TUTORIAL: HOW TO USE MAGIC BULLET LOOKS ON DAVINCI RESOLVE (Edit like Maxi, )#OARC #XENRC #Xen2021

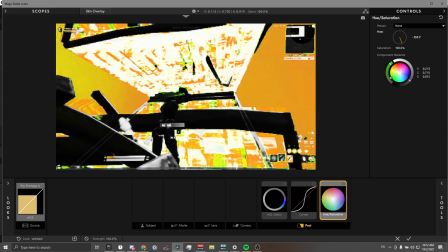4:21 So like this looks pretty good, but if you want, you can change the color. For me, I change the color to yellow, so I get this nice honeycomb feel.
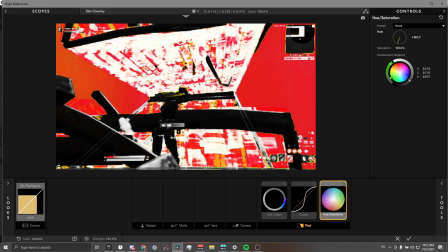4:30 That's what I call it anyways. For now, I'm gonna put it to red. Now we then move on to length.
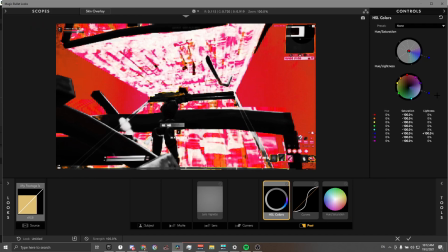4:35 So firstly, I'm gonna put on vignette. So I made the HSL colors brighter for the blue so that I can add a vignette on the outside.
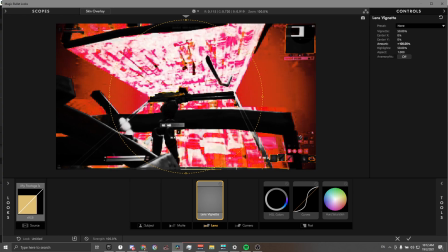4:43 So keep all the settings the same. What I normally do is turn up the amount, and then if I want to, I can lower the vignette like this.
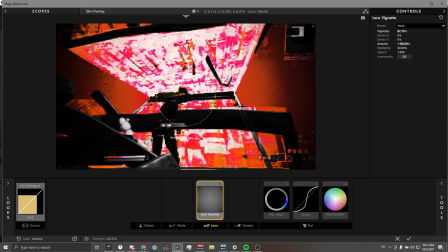4:50 So we have it centered on the middle, so the brighter parts will be in the middle, and that's where you'll be focusing.
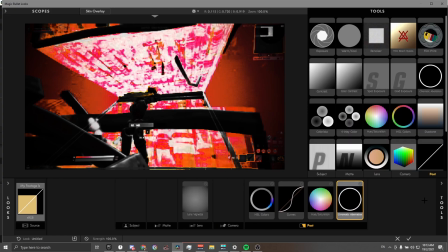4:55 Then we can also add in the chromatic aberration. It has to be on lens. If you put it on post, it's gonna look like this and you have your weird HSL stuff going on.
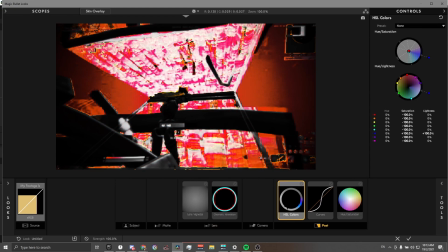5:04 So if you drag it on lens, the HSL colors also desaturate it, and the curves and hue saturation also adjust it, so that looks much better and so that it kind of blends in.
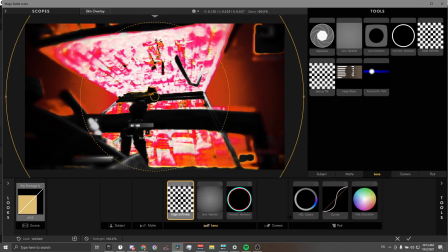5:15 Next we have edge softness. This just helps along with the vignette to make it a lot smoother on the outside.
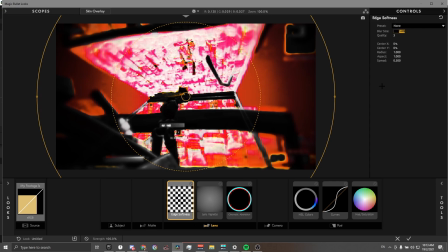5:21 So I just leave the rest of the settings alone and put the blur size to 1. By the way, just double click to adjust the values. You can see a bit of softness on the outside.
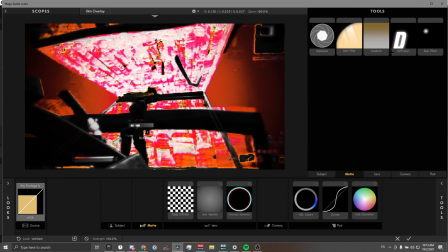5:30 It isn't too much, it's just there. Now finally, honestly for me this is optional. You can drag on diffusion.
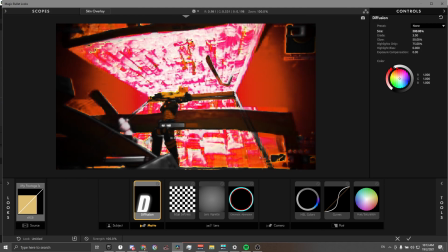5:35 You can decide, it really depends. It's just like something you can add on. I just put it quite low, turn the glow up a bit, down. Yeah, I normally put it like, leave it normal. The only thing I really adjust is the size. If I don't normally put it too high, but it does give me this nice like colorized glow effect.
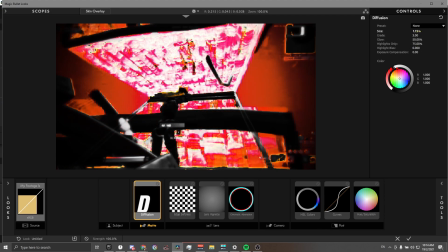5:51 So if you want, you can. I'll just put it around here for now, just to make it not look as sharp. So it's quite a long process, but you get this. You can also make presets for it if you want.
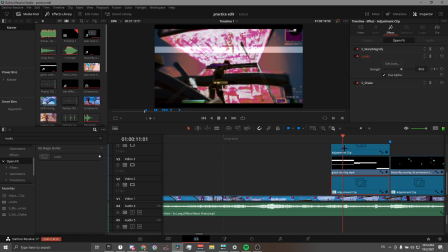6:02 Yeah, that's basically it. So here we have our magic bullet look. So we faded it in the shake with the strength.
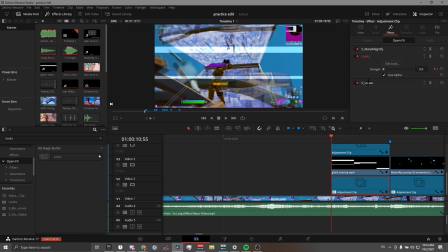6:08 Oh my god, English. Next we go for the shake. This is Sapphire shake, S_shake. So you will need Sapphire plugins, which will be linked in the description below. So this is a very fast Y pre-shake. As you can see around here, if you watch over here, you can see it moving up and down.
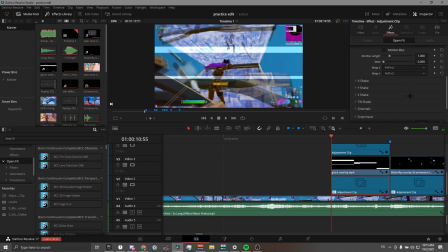6:27 Yes, so I leave most of the settings alone. I just turn the Y random amplitude down, because once you turn that down, there will be no Y shake, because the wave and random amp will both be turned off. So I just turn the X shake down. Y shake is fine. There is no Z or tilt shake on at this moment with the default settings.
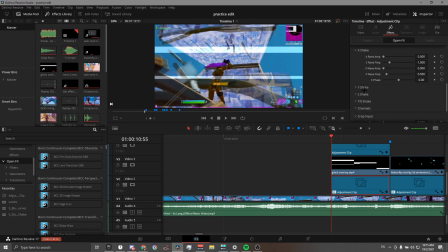6:46 The new version of Sapphire is not needed, as we won't be using channel. So I just have the frequency at 27. I'm pretty sure it's like at 7 or 8 at first.
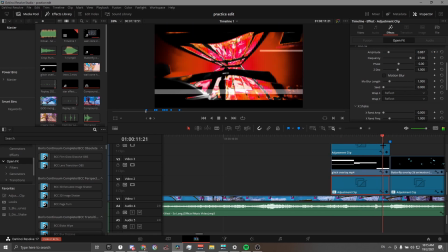6:55 So you just bump it up to 27 and keep hearing the amplitude from 0 all the way up to 1 at the keyframe of the kill.
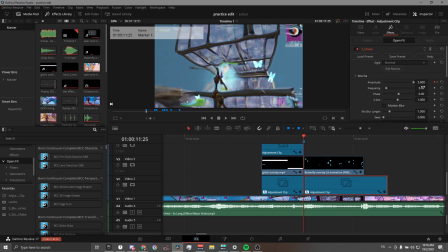7:02 Next, I have my post kill shake. I turn the frequency down to 3, to around between 2.5 and 3.
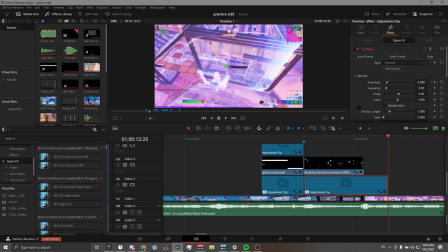7:09 Keyframe the amplitude all the way up to 5 and keyframe it to 0 at the end of 1 second.
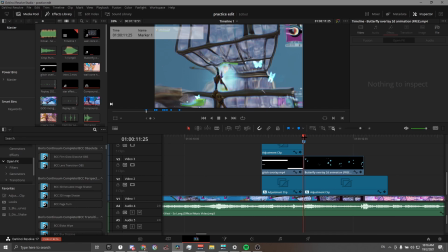7:15 By the way, to do 60 frames, you hold FN and oh my god. No, you hold shift and your arrow key. Since I'm using 60% keyboard, I have to hold shift, FN and L, which would bring me 60 seconds forward.
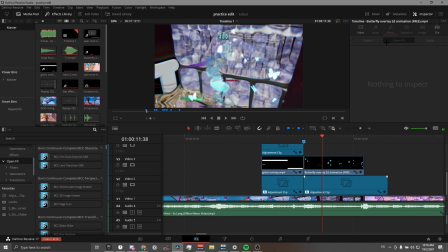7:27 Not 60 seconds, 60 frames. So I have my shake. Oh yeah, by the way, for the shake, I turn down both X and Y random amp. There is no need to turn down the wave amp because it's already off. And then I turn the tilt shake, turn the wave amp to 1. That's all you need to do. No other settings in the tilt shake. That is fine. Then moving on, I have my second shake.
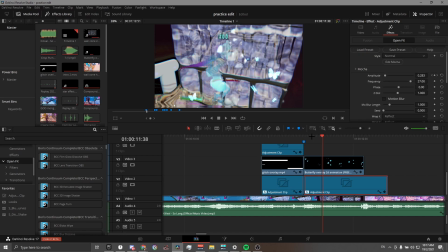7:46 It uses the same settings as the pre-shake, but instead of keyframing it from 1, I keyframe it from 0.5 and make it 30 frames long and keyframe it to 0. So I have this nice like stumbling effect. Then finally, this distort effect that gives me my RGB.
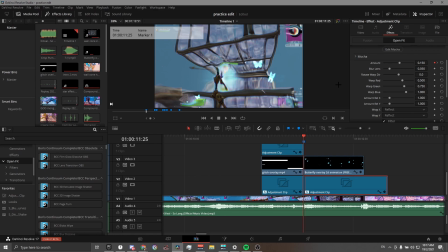8:03 So basically, I keyframe it from 1.5. I don't need to change any other settings. Just keyframe it from 1.5 to 0 at the end of the adjustment clip.
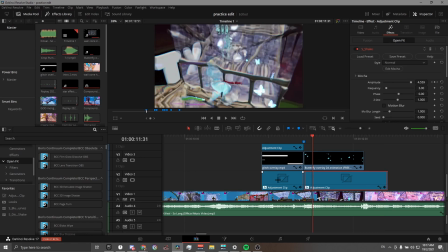8:10 By the way, I use adjustment clips, as if you do them in Fusion, the time remapping is affected.
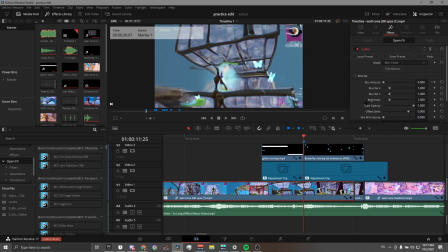8:16 So that is it. I did not use blur, because that's from the start. Oh yeah, finally, I use S monochrome. I keyframe it from 0.5 to 1. For the mix with source, that gives it a bit of desaturated effect and comes back to light.